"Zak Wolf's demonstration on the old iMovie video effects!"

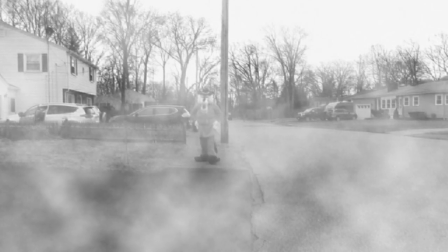[4:09] There was some trouble going on. Big trouble.
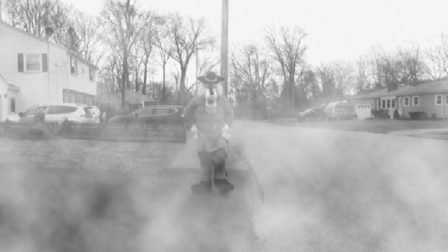[4:14] And big trouble needs a big guy with a big brain and big nerves to go after it.
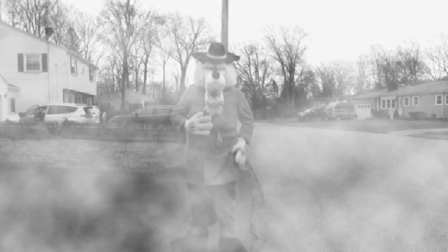[4:20] Like me, Zak Wolf, Private Nose.
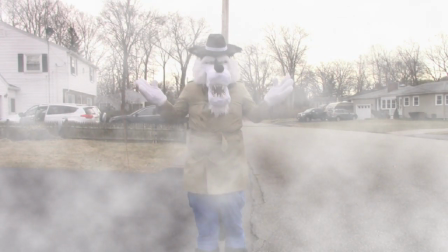[4:26]
Yeah, the fog effect in iMovie is great for film noir stuff, especially if you add the black and white filter to it.
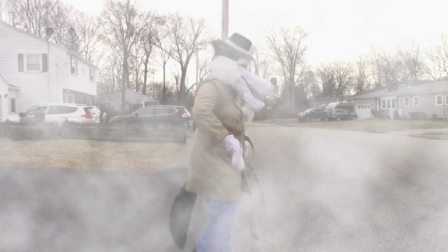[4:37]
Plus, don't I look good in this detective's trench coat?
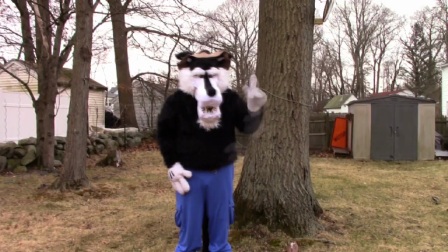[4:43]
Ghost trails.
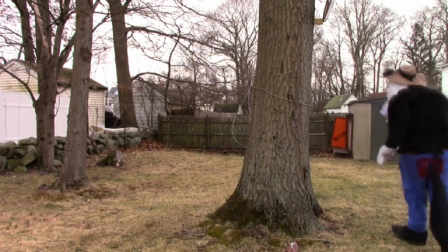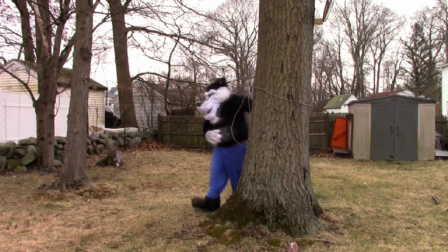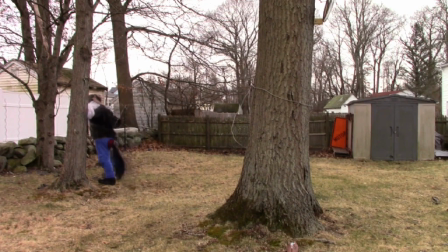[4:54]
Even though I'm
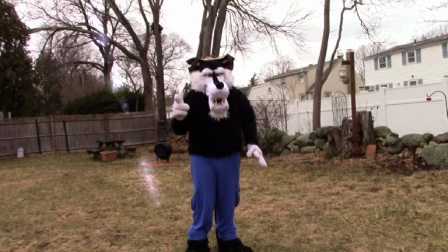[4:59]
not a ghost. They sure look cool. With lens flare, you can simulate something that filmmakers usually try to avoid when shooting in real life. But when used wisely, simulating a lens flare can make a good dramatic effect.
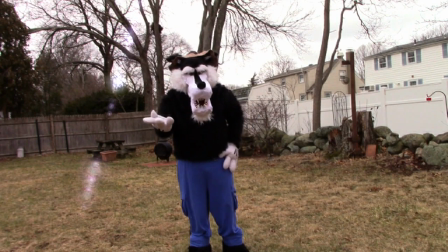[5:13]
Then you can be like J.J. Abrams.
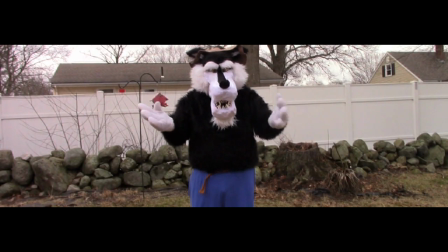[5:17]
Letterbox simulates the widescreen look we all remember from the days of standard definition TVs.
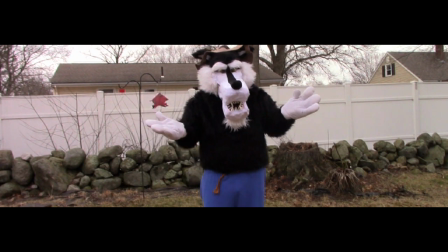[5:23]
But if you're filming in widescreen for real, like with this video,
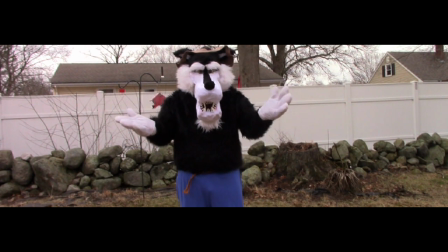[5:27]
then the widescreen letterbox effect is really unnecessary, because all it does is crop more the image.
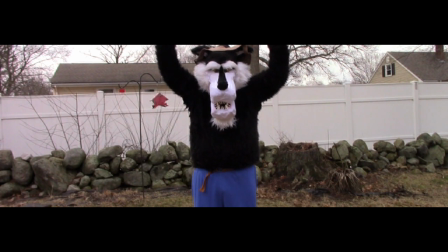[5:34]
You can't see my paws here the way you would without the letterbox effect.
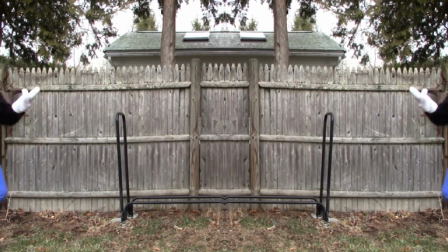[5:42]
And then there's mirror.
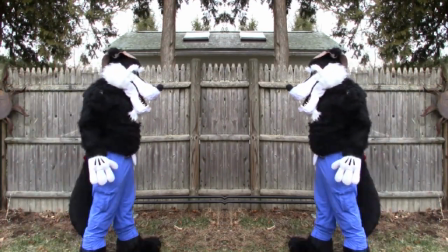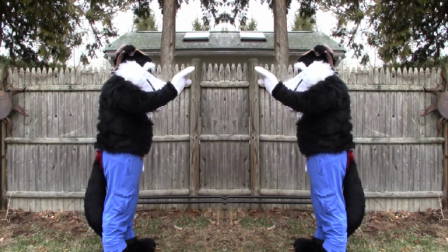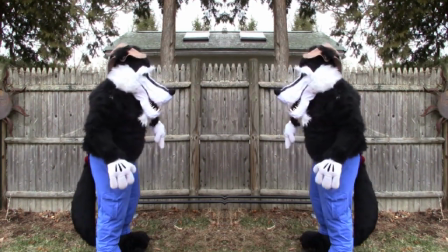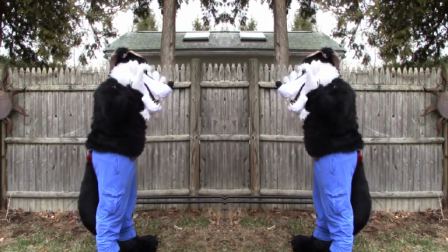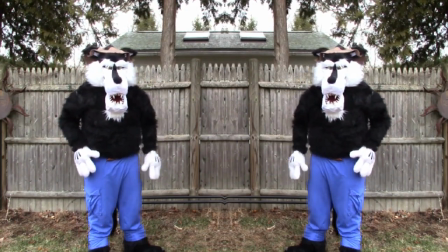[6:04]
See what I mean? This is pretty cool to do.
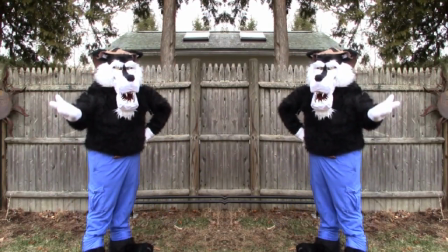[6:13]
Should have brought my Scooby-Doo mask for this. Or a Groucho Marx costume. Now, N-square is pretty neat, because then you can multiply the video image like this,
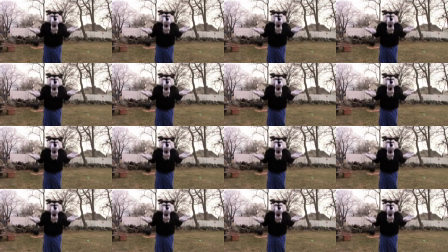[6:27]
or this, or this, or this, or this.
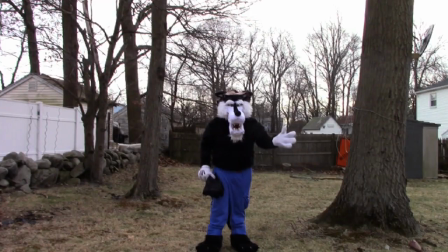[6:34]
I think that's a little too much. There's also rain, one of iMovie's more realistic effects.
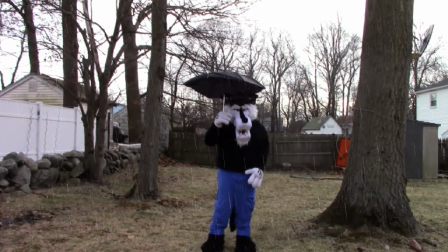Yeah, it especially helps though if it's an overcast day, or you can just change it with the adjust colors effect.
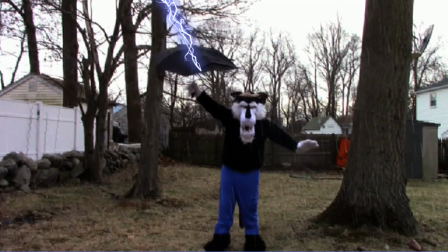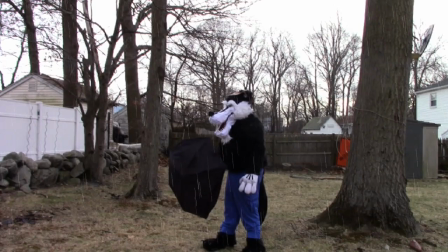[7:10]
I already demonstrated the electricity effect.
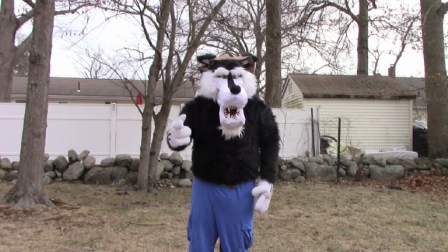[7:17]
Then there's Sharpen,
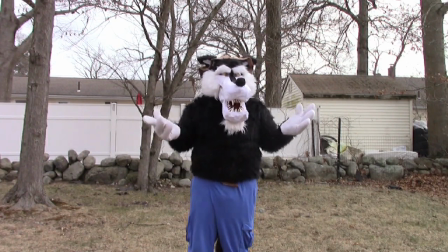[7:19]
which, well, I guess it would be useful if you kind of shot something on an older camcorder and everything came out a little blurry.
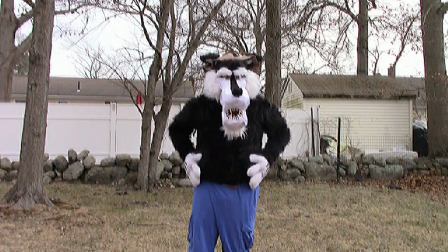[7:26]
Otherwise, it makes everything look kind of weird. The leftover from those mini DV and analog video days,
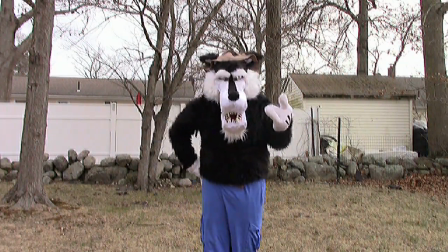[7:34]
as iMovie back then was largely designed for use with tape-based camcorders, particularly the digital ones.
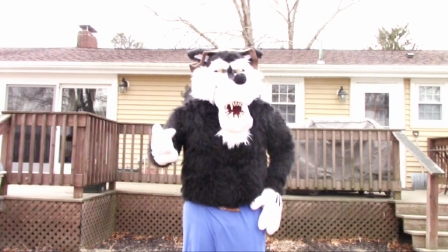[7:42]
Now, soft focus is neat. It's especially handy for flashbacks or dream sequences.
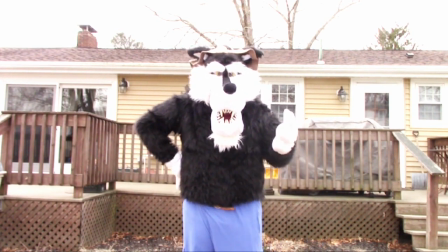[7:51]
Although that's starting to be a common feature now in several video editing applications.
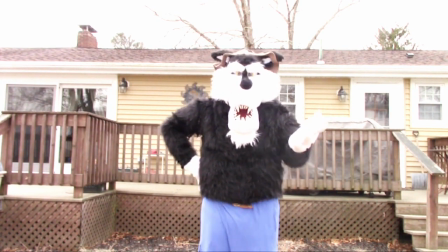[7:56]
The current iMovie has a similar effect, of course.
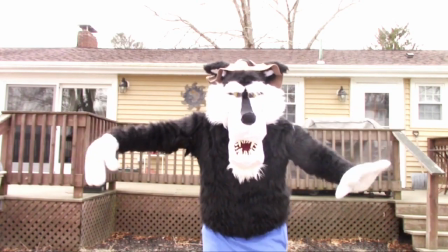[8:03]
Since I'm in a dream, I wonder if... Nope, can't fly.